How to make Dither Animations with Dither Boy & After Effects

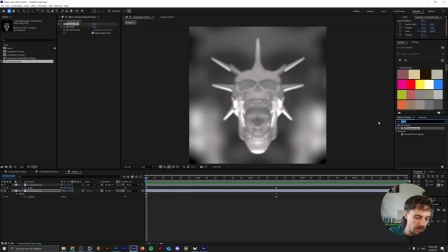[3:06]
right the next thing is i want to kind of like move the background around a little bit and we're going to do that with a turbulent displays effect so i'm going to drop this onto our composition here i'm going to actually move that above the gaussian blur so that the gaussian blur also blurs this effect i'm going to turn the amount to 150 and again click on the
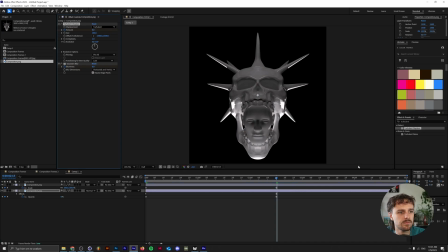[3:23]
stopwatch go back to zero and go back to the end and turn it into 150 again as you can see there's now like some slight movement in the background as well like some morphing and with all of
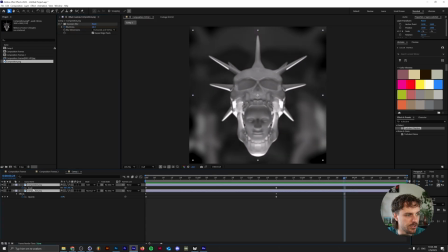[3:36]
these elements selected so i'm going to select both of my layers here click on the letters u on my keyboard which brings up all of the keyframes i'm going to select all of them before we do that actually what i want to do is click on the gaussian blur here and move that
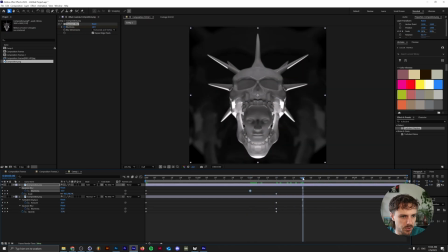[3:50]
one to two seconds and then move my cursor to three seconds and paste that in here And this is just so that the composition is
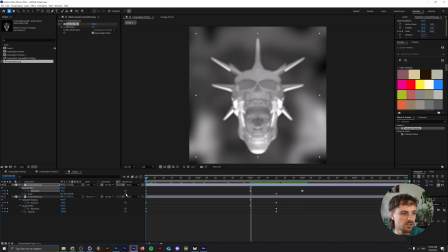[3:57]
sharp for a little while longer in the middle of the animation here And now we want to select all of our keyframes and hold shift on my keyboard to select the other ones here in the bottom And I'm going to press F9 on my keyboard which brings up the easy ease And now it's just
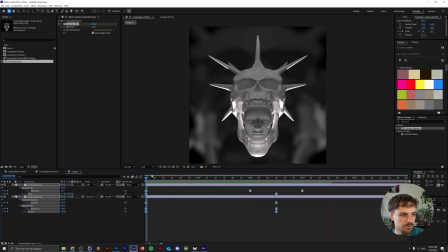[4:10]
a little bit smoother in terms of easing of the animations as we can see here in our graph So the next thing that you want to
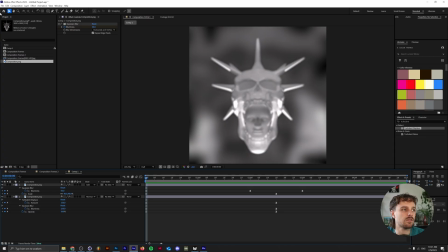[4:17]
do is export this So we're going to go to file
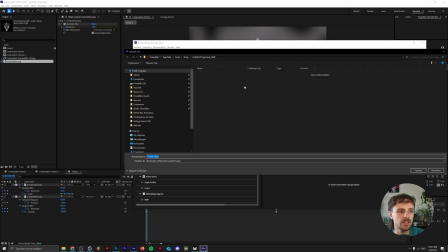[4:21]
Export add to Adobe Media and KodaQ and one important note here is that you want to export this select a folder where you want
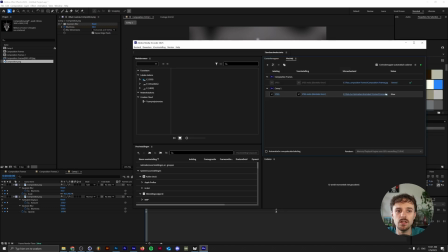[4:28]
to just export it and one thing that's fairly important for this is that you want to click on a jpeg here you want to export this as a jpeg so not as a full video you actually can but for me this is a little bit
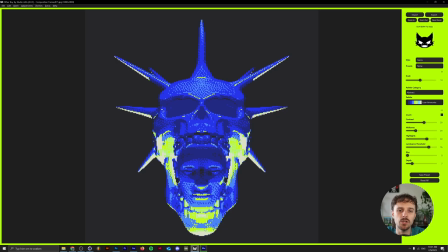[4:42]
easier i guess so now we want to run this and while this is running we're going to open up ditherboy and here you can see what i've been working on so full disclosure i got Ditherboy for free by Studio AAA. It is paid software. It's not that expensive. You buy it once and then you'll get a lifetime free update. So it's not subscription based.
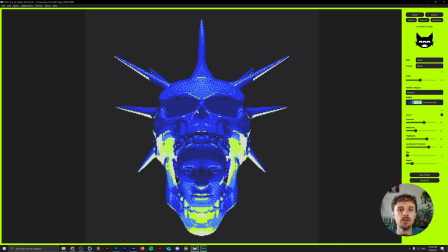[5:00]
And I just think that it's really easy, convenient software. It sped up my workflow a lot and it helps me create cooler stuff. So that's why I wanted to do a couple of tutorials on it to share with you guys some really interesting features of the software. If you want to get it for yourself, there's a link in the description down below.
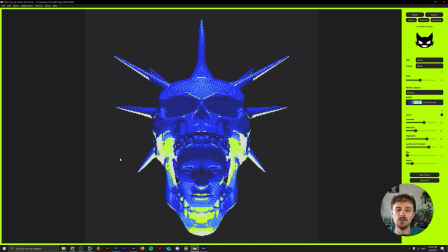[5:15]
But yeah, I just wanted to say I'm not being sponsored to create this video i'm not being paid in order to show this to you guys only thing that i got is the software for free what we want to do is go to import and go to the folder that we used and
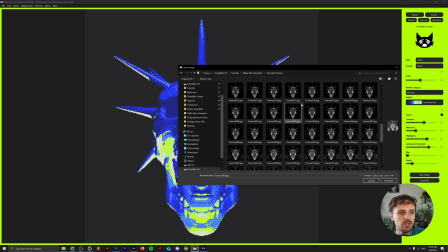[5:27]
rather than getting the first frame in here i actually want to go to the middle and click on frame number 75 because that's around where
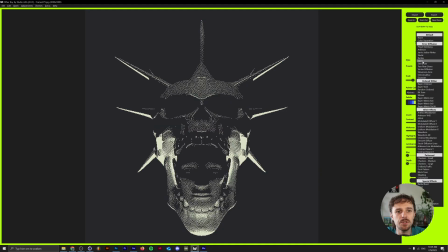[5:34]
everything is a little more sharp we'll click on okay so for the style we want to go with sierra we want to have the scale around five the
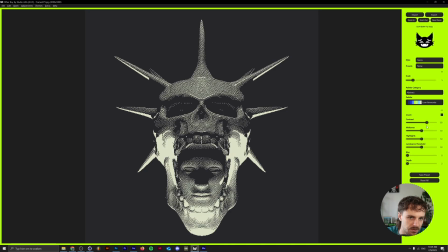[5:41]
contrast we want to up a little bit to like 60 or something the depth we can up this to like five or six the luminance threshold can be a little bit higher and this makes so that we have a little bit more of that dithering going on and then we want to lower the midtones and up the highlights ever so slightly to have that much more contrast in here like this so it's pretty cool
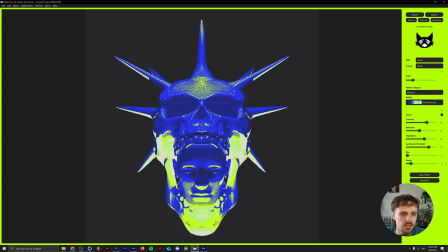[5:59]
now i like it where the lighting is really bouncing off of these things so what i want to do is play around with the depth a little bit more because this will add in more colors you can see so if the colors aren't popping up for you all you need to do is go to palettes and
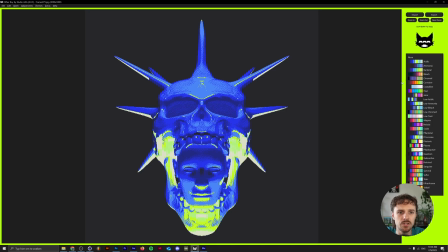[6:11]
the palette that i got was abstract and then low ammonia as you can see there's a ton of palettes to choose from here you can also do
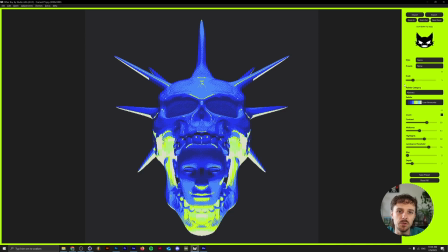[6:17]
your own custom palettes if i'm not mistaken i haven't really gone around doing that but i actually am going to just look into creating a tutorial for you guys if you want that but i actually really like this here i think i want to lower the depth to six just to have it
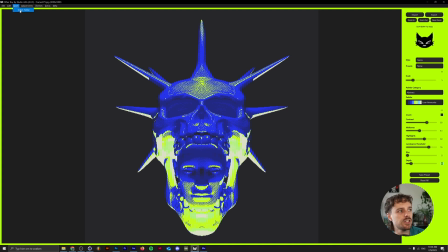[6:30]
a little bit more lo-fi and now all we need to do is click on batch here select folder and then we're going to go to the folder where we have all of our frames which is animated frames i'm going to select this and click on yes and since our composition is quite
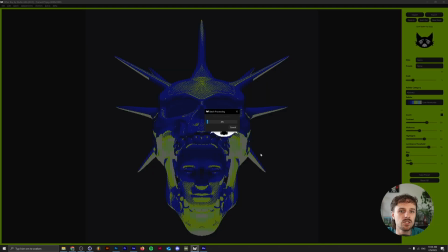[6:44]
large it will take a while to process this i think if you have smaller images it's actually going really really fast i'm also not really sure why i rendered this in 3000 by 3000 pixels but for the people on patreon who wants to do something with this 3d composition feel free to do
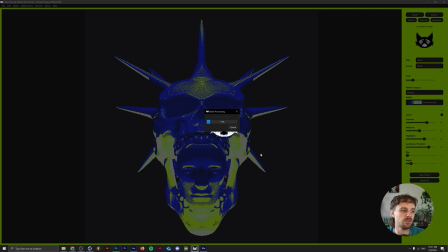[6:58]
so it will be available on my one dollar tier and the full project files for this as well as the after effects files will be available on the normal dreadpaps insider tier which is five bucks a month and while we're waiting let me just explain to you why i have this patreon ready